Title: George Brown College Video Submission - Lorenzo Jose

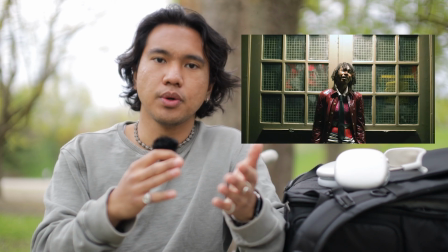4:11 So I told LJ to really focus her emotions and show it to the camera so I didn't use a lot of movement very little movement there's
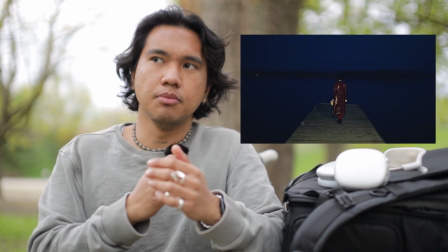4:19 some tight shots but a lot of them were stills and I focused on the music the tempo and the tone of the movie so very dark blues
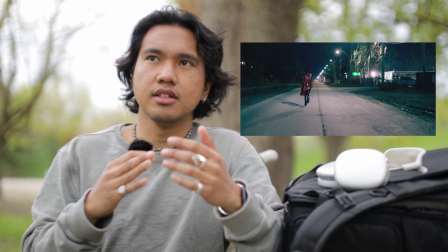4:27 dark greens and dark reds just to remind people that it's very tragic and it's very sad and it
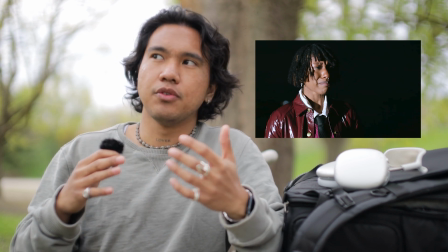4:36 was very surreal making this film everyone had fun but everyone was also emotional and I feel that this one of my proudest films. One of the scenes I really liked in that film was when I was on the call with LJ. I headed the car, I was in the following car and I was on the phone and I set up the camera in front of the uber driver that I casted
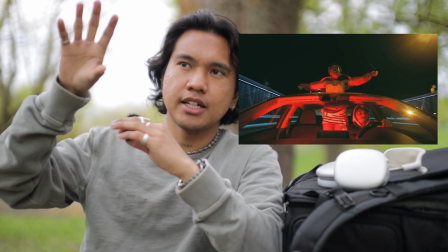4:58 and I told LJ to stick her head and her whole
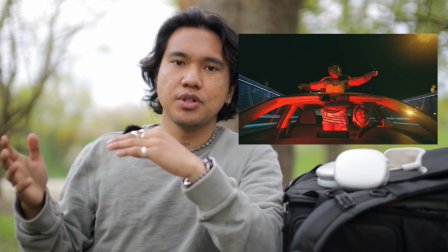5:03 body out of the sunroof and scream to show emotion and anger and
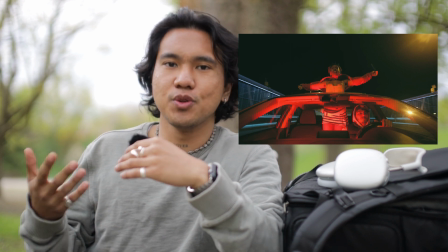5:08 all those emotions building up and I wanted her to scream. Now having said that, what are my goals and what am I trying to get from this program? So there's a few things I want to get from this program. I feel like the biggest thing is building up a community around people that love film and make films and I do have people like that in my life but they aren't as, I should say, motivated to do so and I feel like having people in the same building with the same passions would really help me a lot also I want to learn a lot of post-production work so screenwriting writing and a lot of productions I do lack in that aspect where I would just wing it in some of the shoots and it always goes well but I would love to have my idea on on paper and stick through with it all the way and that's my video submission If you liked it, please check out some of my films. I'm going to be linking it down below. My name's Lorenzo Jose. Goodbye for now.